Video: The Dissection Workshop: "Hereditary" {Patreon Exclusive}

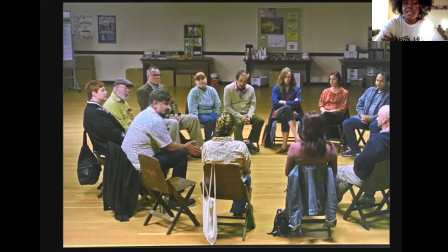1461s
We learn so much backstory about Annie's character in this scene as well, that she hides from absolutely everyone. And we learn that her mother suffered from mental illness, which affected her brother. Her brother committed suicide when they were kids. And her mother deeply affected her current family.
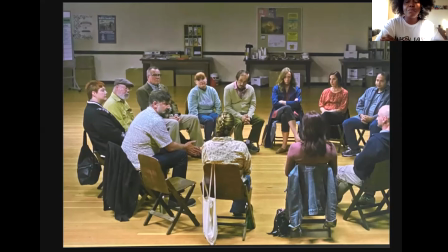1480s
And out of all the turmoil her mother put on her and her brother and her life, Annie blames herself for all of it. She carries deep guilt, she carries deep shame, and she says a very important line, "I'm blamed." I am blamed. And she's carrying all of this on her own shoulders.
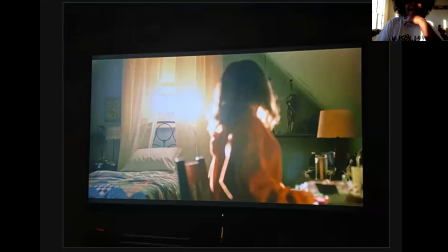1502s
So Charlie here, like we saw with Peter in the beginning, we have shots that are twins of each other. They look exactly the same. This light is shining through the home, but it's choosing Charlie. We can see that something out of her control is choosing her.
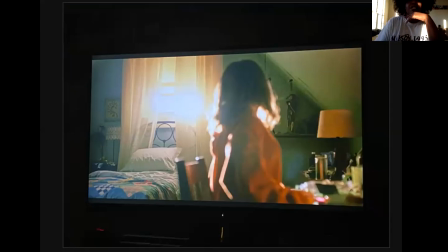1518s
She has to be the first head to go. And as you can see in her bed, 2 of those heads are covered. 1 is showing. She has to be the first head collected. And here we go.
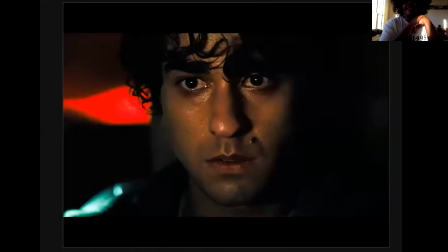1529s
If you guys have watched Hereditary, we lose Charlie in a very gruesome, graphic way. Peter was driving. Charlie was having an allergic reaction and stuck her head out of a window, ran into a telephone pole, and the baby lost her head.
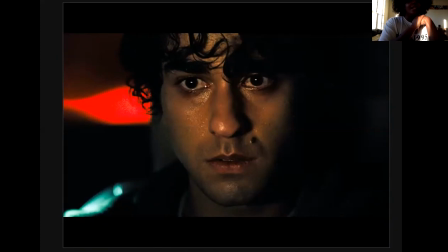1544s
So now he's sitting there with the headless, bloody, gory, lifeless body in the back seat, and he has to just take that trauma on. He just has to hold that. Let's take a look at the setting. Let's look at the light, right?
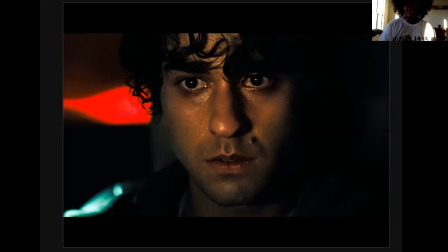1559s
He is the cause of the danger, and the danger will still follow him. It'll be right behind him wherever he goes.
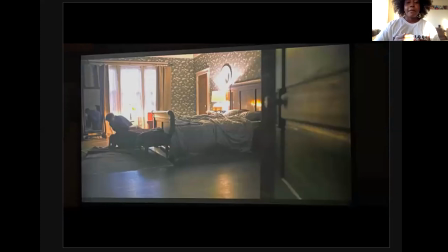1573s
So this is already the second funeral. And when we saw Annie have to bury and give a eulogy for her mother, she was very stoic.
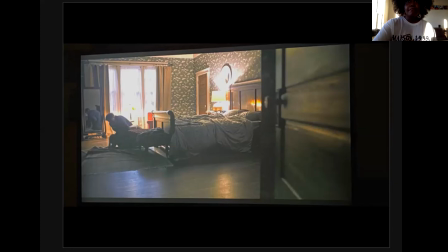1588s
She was very emotionless. She asked her husband, should I be more sad? But she just wasn't, right? Compared to her losing Charlie, she is filled with grief,
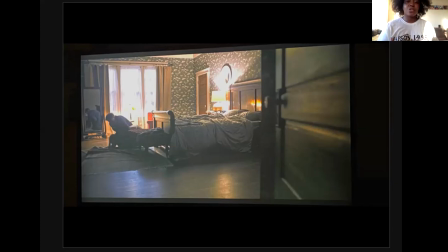1603s
guttural screaming, and this is where her full emotion shows. And as you can look in the room, you can see right here, we got some red and we got some yellow. The spirit world is making itself nice and comfy around Annie and in her home.
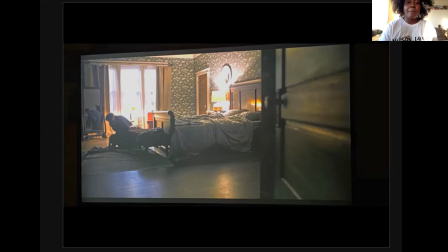1618s
And we also see a mirror, right? This is where our married couple, Annie and Peter, officially break. We have a divide in the couple, and they both grow into their new identities and new resentment towards each other. This is how grief is being positioned as an anchor to horror.
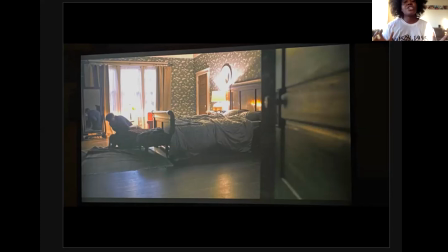1637s
Grief in these people is being morphed into changing who they are and changing their relationships with each other. And you see that we're standing from the outside of the door. We are to examine. We are not to empathize. We are not to feel. We are not to be with them. They are the model art home, and we are the creator.
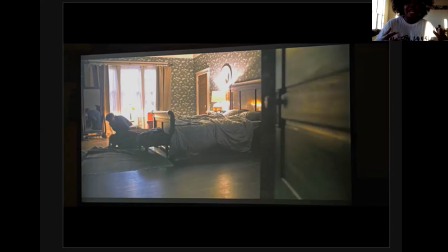1655s
We are the divine watching and examining this family.
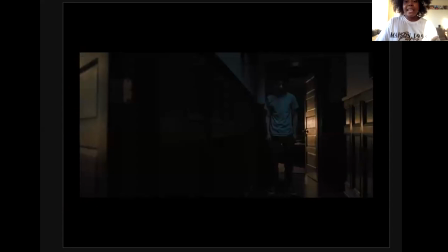1660s
Versus Peter, who adopts Annie's shame and Annie's guilt. It's his fault. He was driving the car, right? Look how numb he is. Look how he dies inside. A part of him died too. So he went from this loser floating through life, not really having a direction for himself,
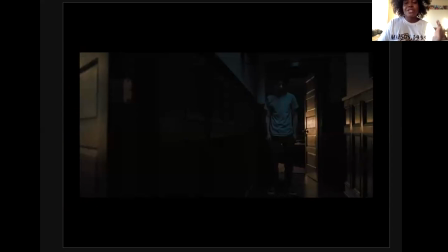1679s
kind of numb, to absolutely nothing. What an emotional wound that makes a beautiful cushion for a spirit to just dive right in, huh? Meanwhile, Annie's shame, Annie's guilt that she already had intensifies, and it morphs into resentment towards Peter, her son.
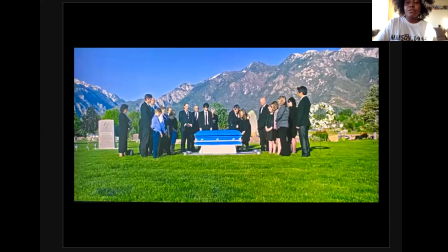1699s
So grief, again, will act as a moving vehicle to emotionally murder this family. They have to die emotionally first. This is the opening portal for the demonic to seep in.